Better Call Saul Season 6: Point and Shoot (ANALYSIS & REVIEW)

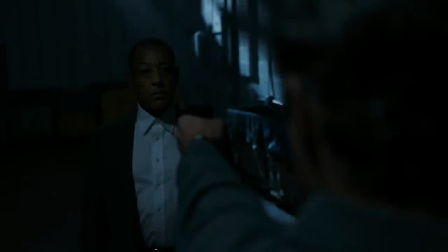(0:00)
After a long two-month wait, Better Call Saul is back, and back with a bang indeed. It's weird to think that we're in all likelihood saying goodbye to this world in just a few weeks, since the overarching story is almost a decade and a half long.
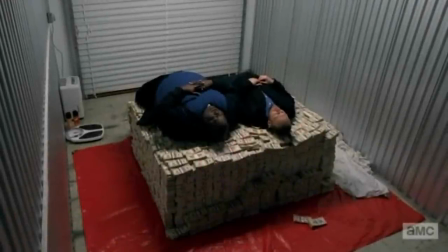(0:12)
With that in mind, and given the extraordinary conclusion of Breaking Bad, the second half of Better Call Saul's final season has expectations as high as Walter White's pile of money, and Episode 8 titled Point and Shoot makes a very bold move that I expect will be somewhat divisive.
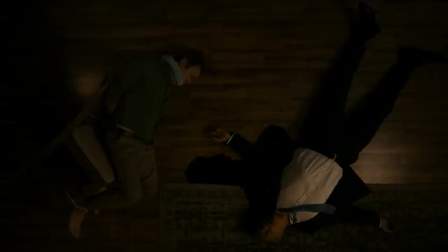(0:27)
As per the usual arrangement, I'm going to go through the episode and highlight the images, symbols, and callbacks I found interesting, but I will get my thoughts on the death of Lalo towards the end of this video,
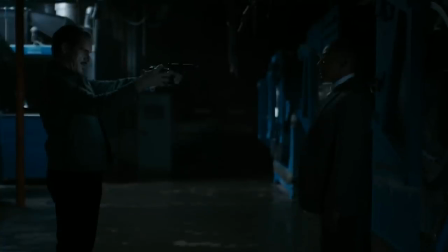(0:36)
because at the beginning of the season, one of the items on my wishlist was a satisfying end to the Lalo-Gust showdown, and it fell a bit short for me, and I'll try to explain why as well as I can. The beginning of point-and-shoot is quintessential Better Call Saul.
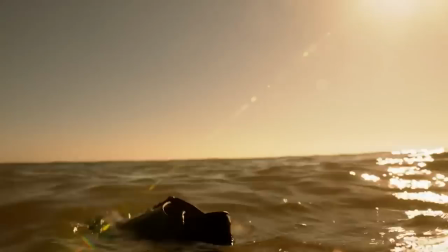(0:51)
It's just some shoes being pushed around by the ocean current, but the image communicates an immense amount of tragedy.
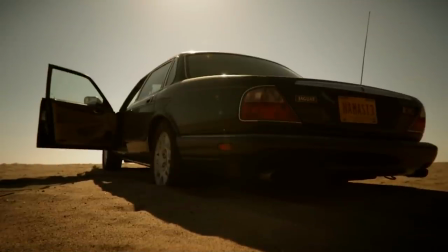(0:57)
And that's what Better Call Saul is at its best, a show that can make the mundane feel profound. I had a similar feeling about the cold open to Nacho's final episode.
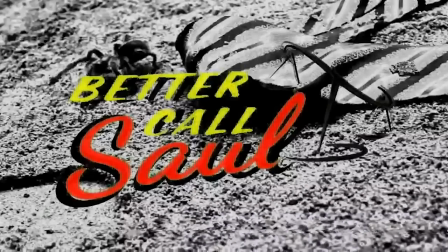(1:06)
Now after we find Howard's abandoned car on the beach, the opening credits roll with the tarantula backdrop.
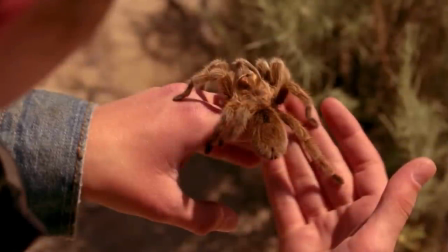(1:12)
It's fitting since the tarantula in this world symbolizes innocence destroyed as a consequence of wandering into the game, as Mike calls it.
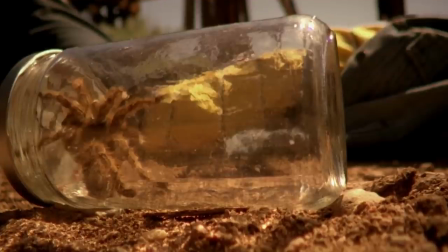(1:20)
Drew Sharp saw people he wasn't supposed to, and was killed by a psychopath. Howard saw someone he wasn't supposed to, and same result.
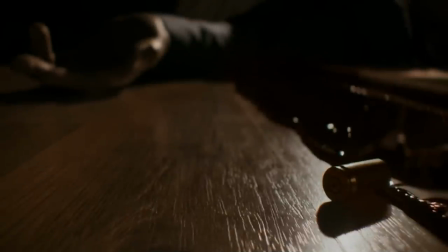(1:28)
After the cold open, we get another series of shots showing the aftermath of Howard's murder. I thought this shot of the blood flowing past the bullet shell was beautifully horrific.
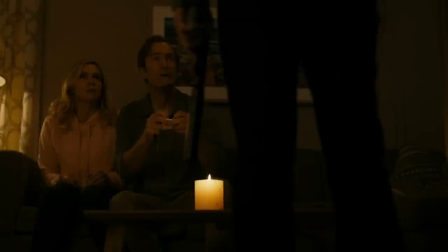(1:37)
The cinematography blows my mind every single week. And the following conversation sets up what I think will be the most important question for the final five episodes.
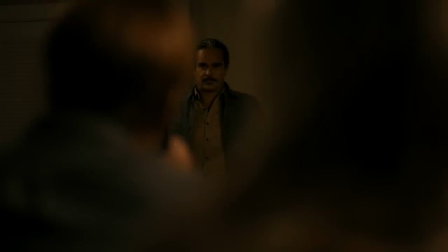(1:46)
When Lalo describes his plan to Jimmy and Kim, and Jimmy attempts to convince him to make Kim the assassin instead, said, we get this clever shot right when Jimmy and Kim are arguing about the change of plan. In the context of the individual scene, it makes a lot of sense.
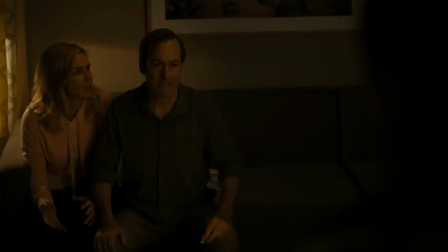(2:00)
Lalo's plan is driving a wedge between the married couple, or so it would seem. Jimmy, of course, just wants Kim away from Lalo.
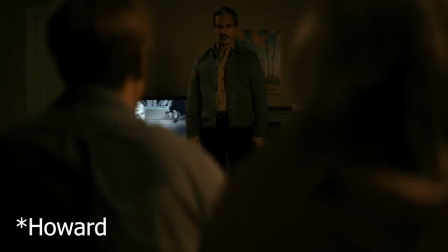(2:08)
The long-term question is, will Lalo's murder drive the two apart, or will it move them closer together?
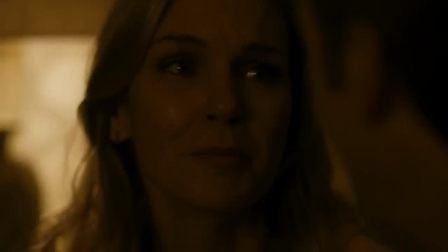(2:14)
When Kim leaves the apartment, she shares a very touching moment with Jimmy, since they both assume that this is goodbye forever,
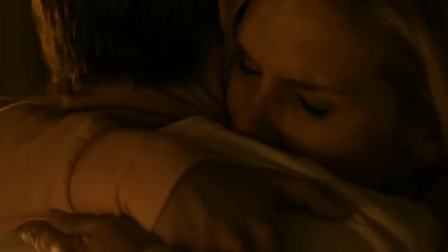(2:20)
and when they're united again at the end of the episode, they're obviously elated that one of them didn't get killed. But what will happen when the immediate relief fades? It doesn't look like Kim is gonna die.
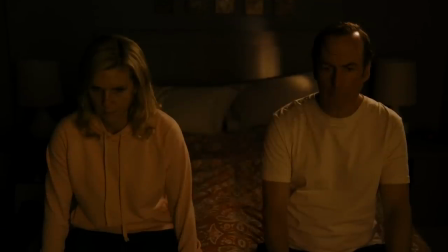(2:32)
With Lalo gone, there really isn't anyone who would want her dead. But Jimmy and Kim are separated in Breaking Bad nonetheless.
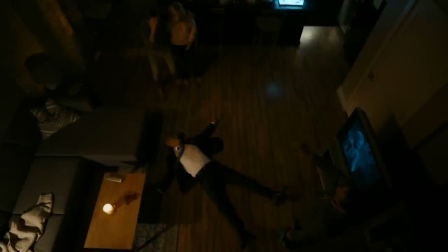(2:38)
So unless some other threat emerges, which seems unlikely, the final few episodes in this timeline linefield destined to show us how Howard's murder breaks their marriage apart.
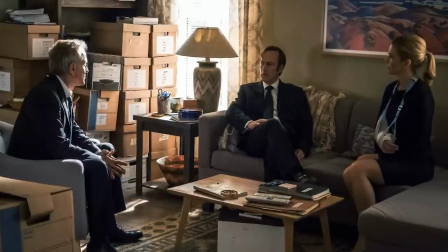(2:48)
There are a few ways I could envision this collapse. Jimmy or Kim could start blaming their partner for igniting the sequence that led to Howard's death.
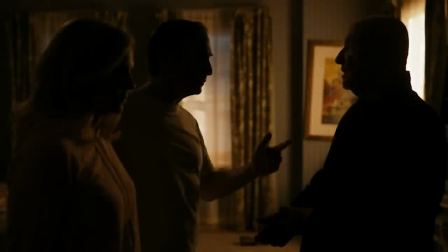(2:55)
Jimmy did this once before with Howard to avoid guilt. Kim could react like Jimmy did to Chuck and sort of brush past things in a way Jimmy doesn't understand.
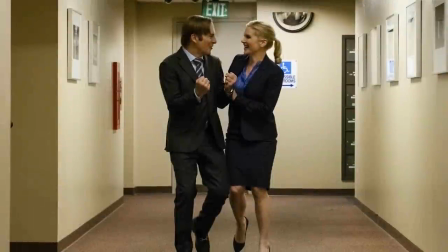(3:02)
Or maybe they just drift apart because the game that held them together is now over.
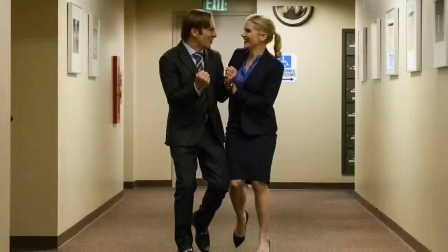(3:06)
There are many options, but I can't see the relationship solidifying and then being torn apart by an outside force.
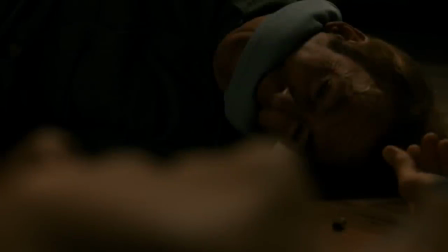(3:14)
After Kim leaves the apartment, Jimmy finds himself tied up and just like Walt and Gus before him, ends up face pressed against the ground, staring eye to eye with the man he got killed.
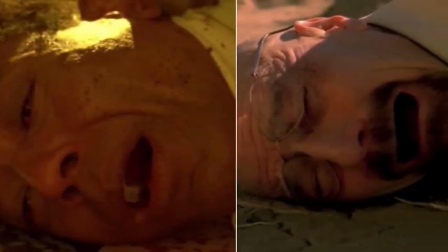(3:23)
I'm glad they got this image in there. I think the parallel made more sense with Walt and Gus, given their many similarities, but it was a cool visual callback for sure.
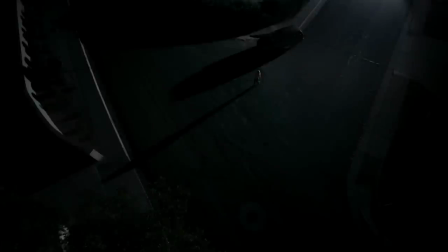(3:32)
And speaking of visual callbacks, Kim walking up to Gus's front door in the middle of the night with a revolver certainly qualifies.
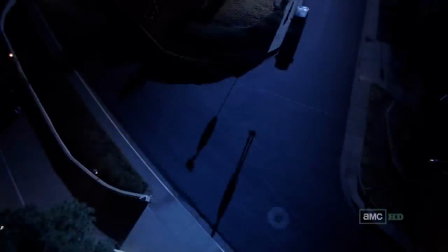(3:39)
On two fronts, really, Walter going to Gus's home and Jesse going to Gale's. I absolutely love what Gilligan did with this scene. The shadows, the wind, the score are all designed to give off a sense of dread. It's almost like a scene from a horror movie where Kim is approaching the monster's lair.
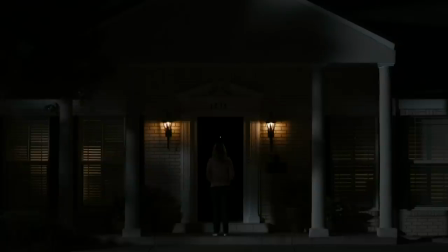(3:56)
You wouldn't think that tone would work for a show like Better Call Saul, but I thought it was perfect. Ray C. Horn had an extremely difficult task this episode.
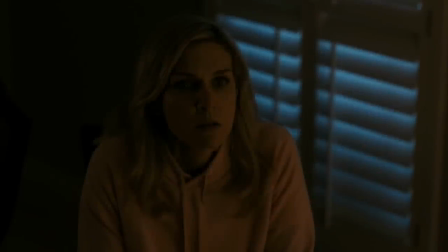(4:05)
She had to portray such a broad range of emotion.